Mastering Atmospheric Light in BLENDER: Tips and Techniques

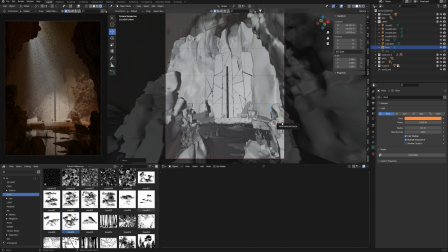We can't see it, but the light of this fire can bring the hint of the viewer that there is something also exists. It's not an empty space.
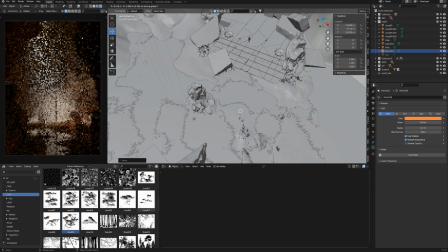You can also duplicate this light somewhere here, change the color. In general, do not be afraid to make fake light.
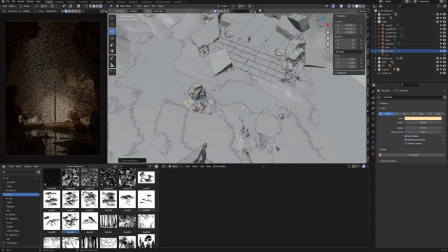It also expands the content of art, because watching art, the viewer will be chipping these details, syncing up the content. Your art is not only what we see through the camera, but also what is outside of.
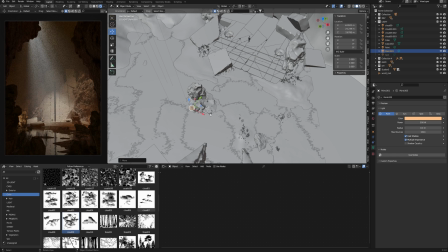We'll not see this, but our brain is able to realize that there is a fire burning somewhere behind the camera.
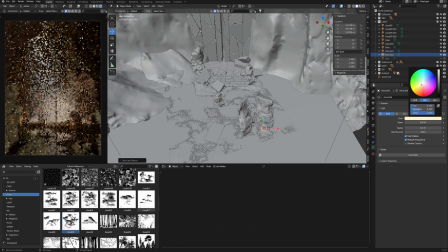Perhaps the person who came here through this way, highlighting the object in the foreground. You give an understanding there is not empty space behind the camera. There is also something happening.
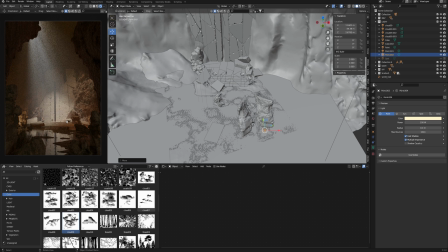So let's add some fire to these balls. And I will show you how easy to add a fire in a blender. It's absolutely easy way. I just add a new plane into the scene.
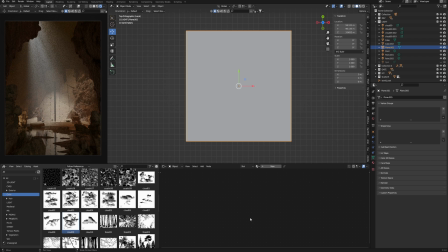Go to the shader editor and add the texture of the fire.
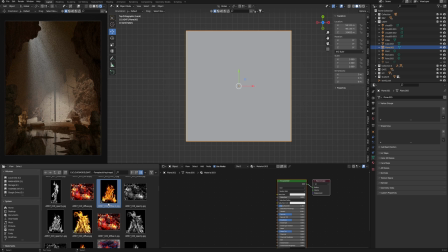I have one fireplace collection from Evermotion and I try to use this fire. You may find some other fire images on photobanks. You just need an alpha channel, which easy can create in Photoshop.
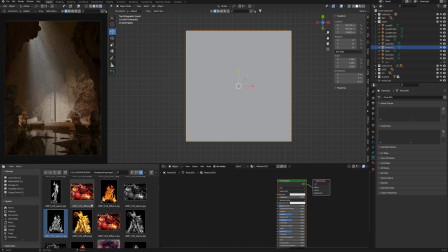Just create black and white from your base fire image. So I have fire texture and the alpha channel. Connect to the right socket in the material. Texture to the color, base color, alpha to the alpha.
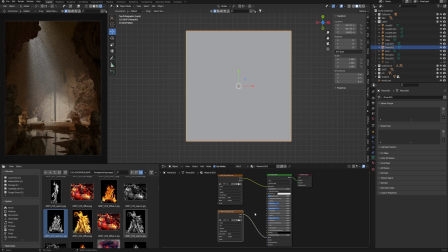And we need an emission color, which might be our base texture.
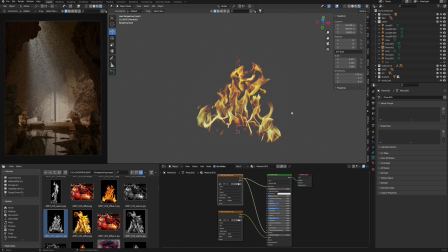So connect it to emission and place our light to the balls.
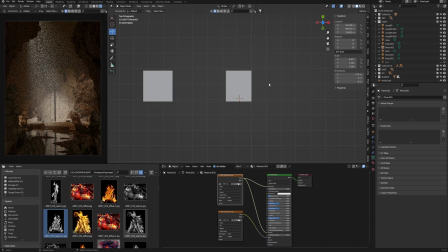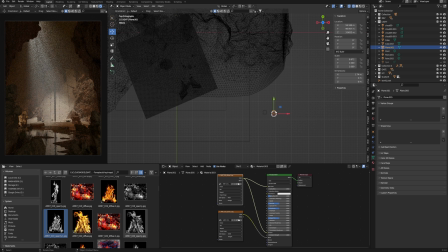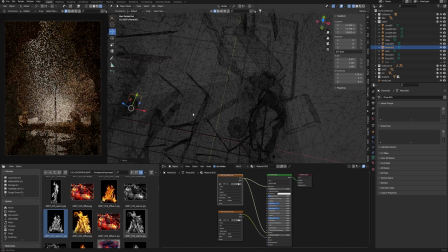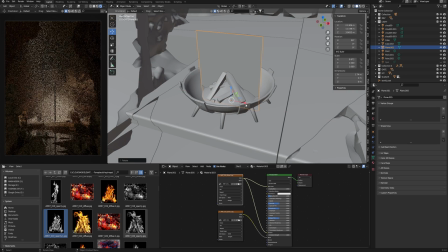Thank you.
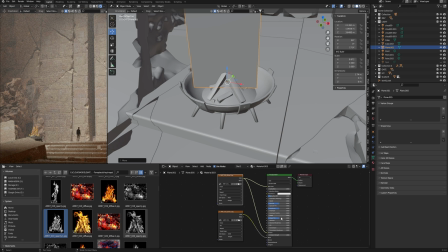On the render it looks good, just increase the level of emission to create this fire more visible.
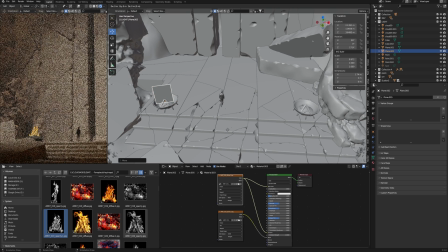And duplicate it to another bowl.
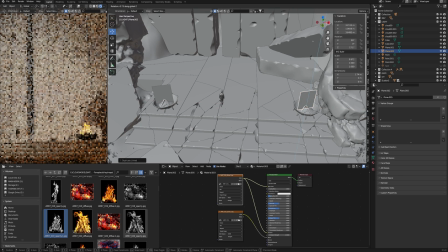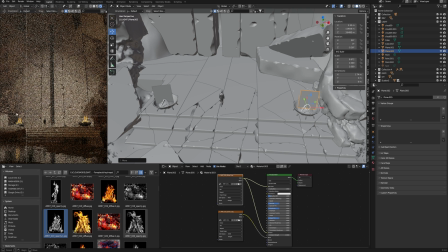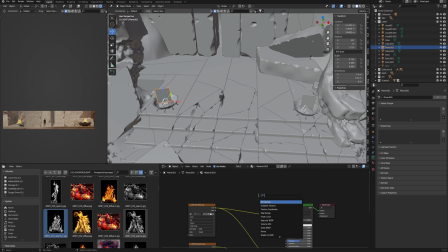Also, we can adjust the color, just add mix node and choose a color, connect to our texture, close to emission also, and choose some
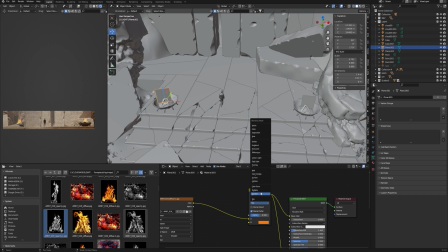orange color. Here, change mix to overlay. It colorizes our fire a little bit.
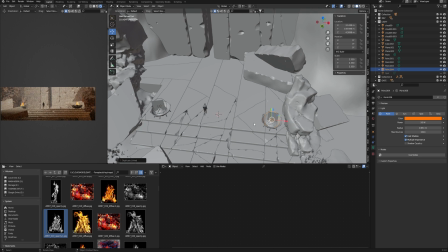And finally, I add a point light with a small value of power and huge radius.
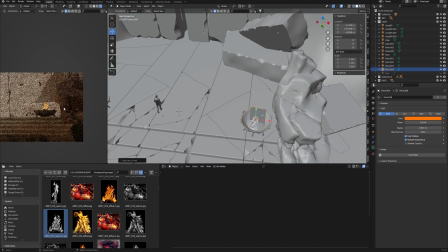It allows me to create a more visible effect from this fire in the nearest object without overhiding the level of emission in the fire material.